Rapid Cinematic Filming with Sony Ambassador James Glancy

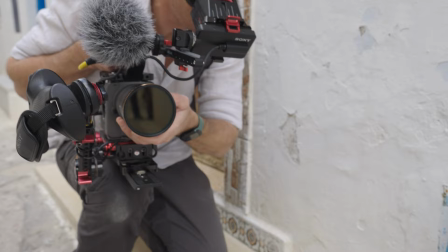I'm James Glancy and I make wildlife and current affairs documentaries and
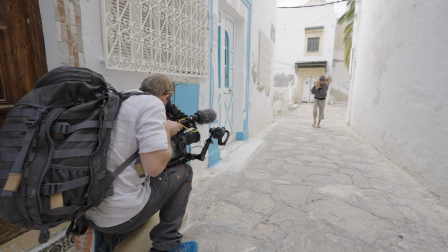I'm taking you behind the scenes on our recent shoot in Tunisia making The Fisherman.
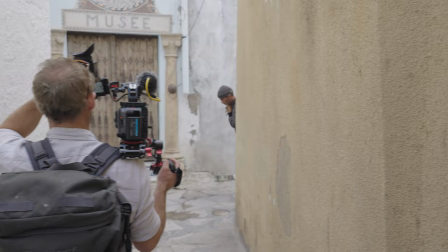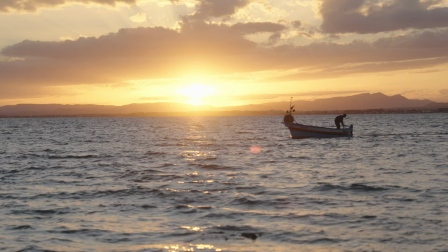This was shot in three locations using five sequences along the stunning Tunisian coastline.
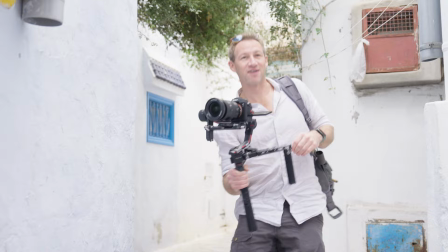We used the Sony FX6 and A7S III paired with the
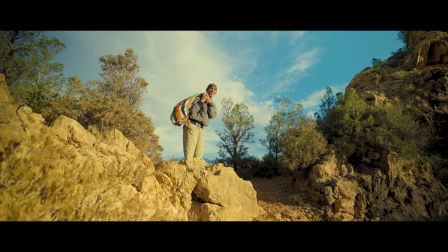16-35mm G-Master and the new 24-70mm G-Master II.
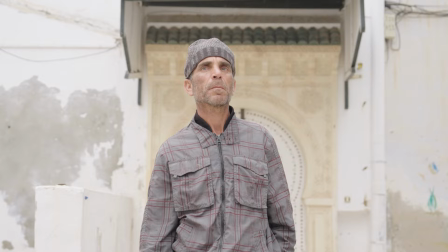The whole thing was filmed in 4K in S-Log3.
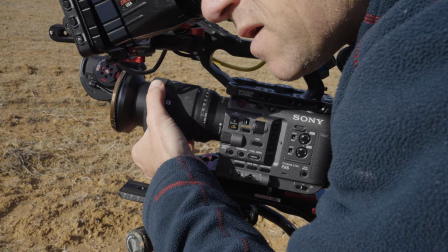The film is about the day and the life of a local artisanal fisherman and we start with an establishing tripod shot
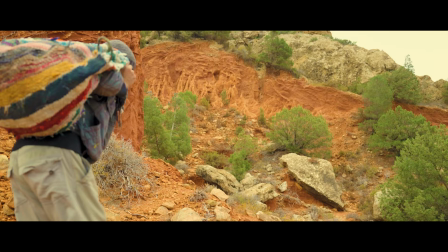of his house with that stunning mountain backdrop and then we meet the subject who's busy fixing his nets.
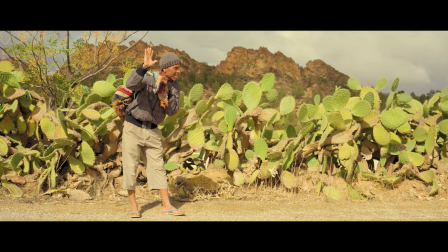He sets off to work through the mountains and then meets up with a friend.
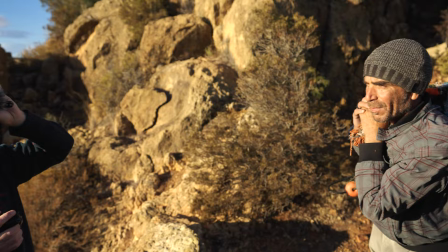For these sequences I use both the FX6 and then switch the a7s III
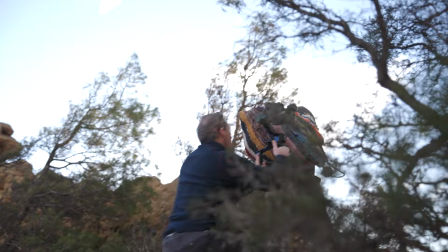on a gimbal in order to capture the movement of going across that difficult terrain
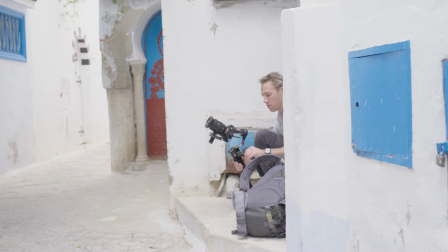and the great thing about the G Master lenses switching between the 16-35 and
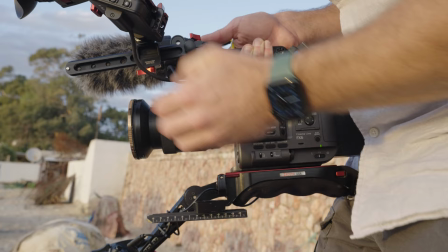24-70 is that they're so easily interchangeable and they both
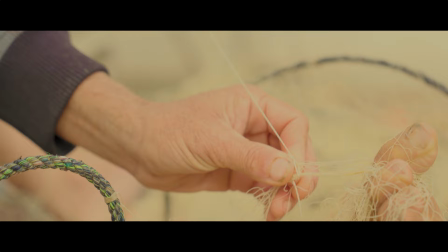give you extraordinary quality and detail for those tight mid and wide shots.
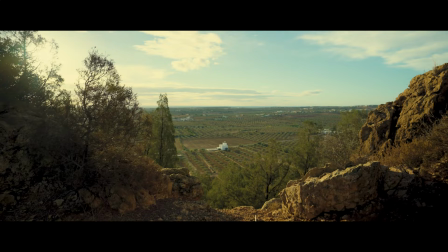The locations were chosen to give a real contrast of colors between the mountain ranges,
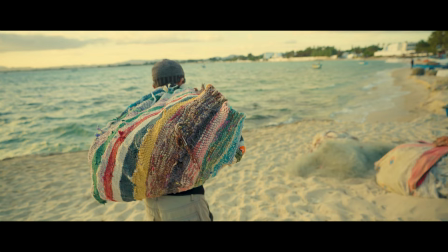the traditional street scenes in Hammamet and then of course the coastline as the fisherman goes out to sea.
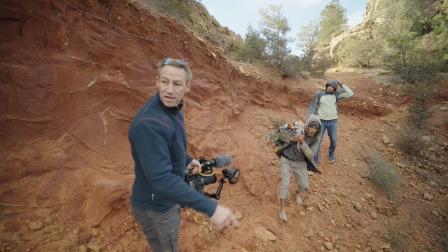Before the shoot I conducted a recce a few days before and so I knew the shot list I wanted,
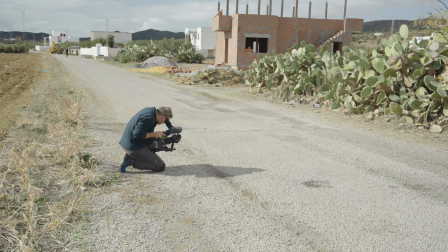the exact locations for each of those shots and the type of movements and I was using the
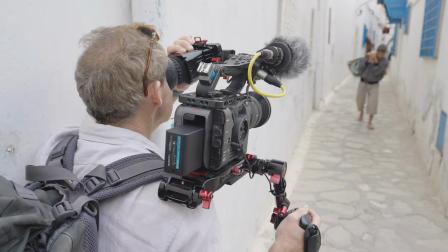FX6 sometimes handheld sometimes on a tripod or other times on my shoulder and then for any key scenes of movement I always use the a7s3 on the gimbal okay that is us wrapped in these beautiful
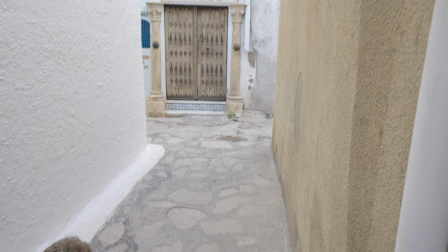lanes around Hamlet there's lots of tourists around here so in if the stop start stop start and then we thought try and get the cat in we got two takes of the cat and
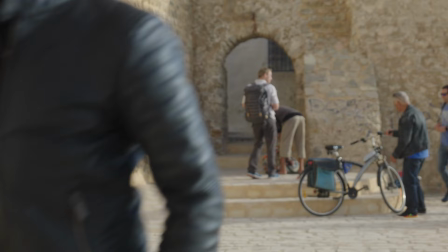then it decided to leave so now we're on to the next scene which is the final scene
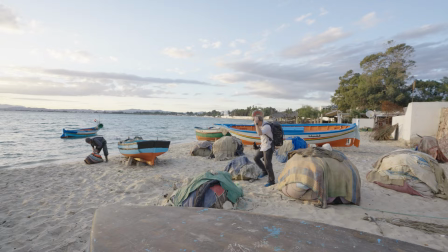on the beach and we're shooting for the light so we're chasing the light we've got about half an hour for sunset.
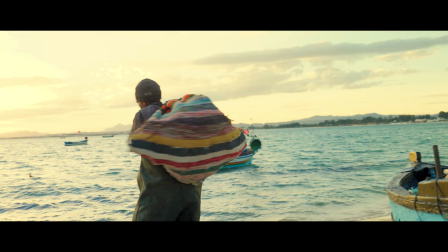On the final beat scene we were really up against time because golden hours fading as the Sun began to set.
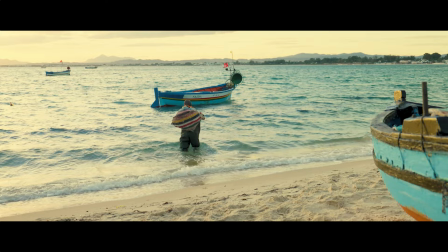Now it gives an opportunity to show off the amazing dynamic range of
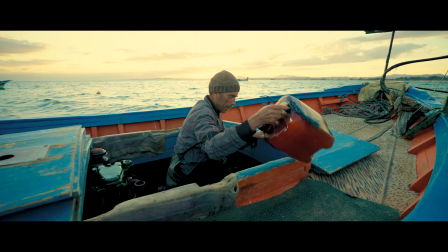Sony cameras and I really love the color palette that you get in this sequence.
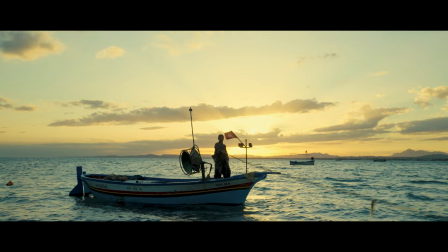When I'm filming I like to be flexible and as the sunset we started
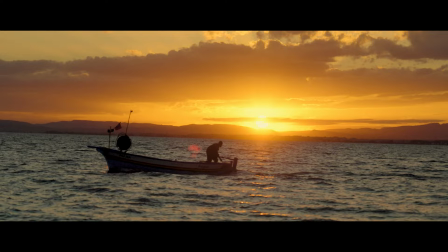getting these amazing silhouettes so I decided to end the film the fishermen
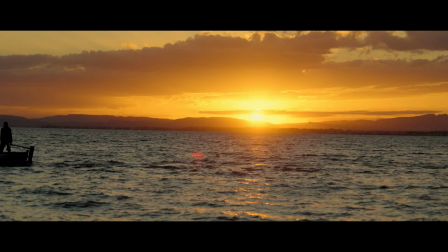going out to sea silhouetted against the sunset it just felt like the right way to end the film if you'd like to follow my work further and
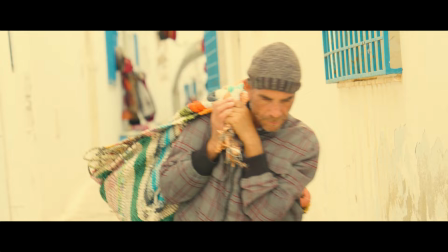my other adventures please follow me on Instagram at J.A. Glancy and Facebook at James Glancy Official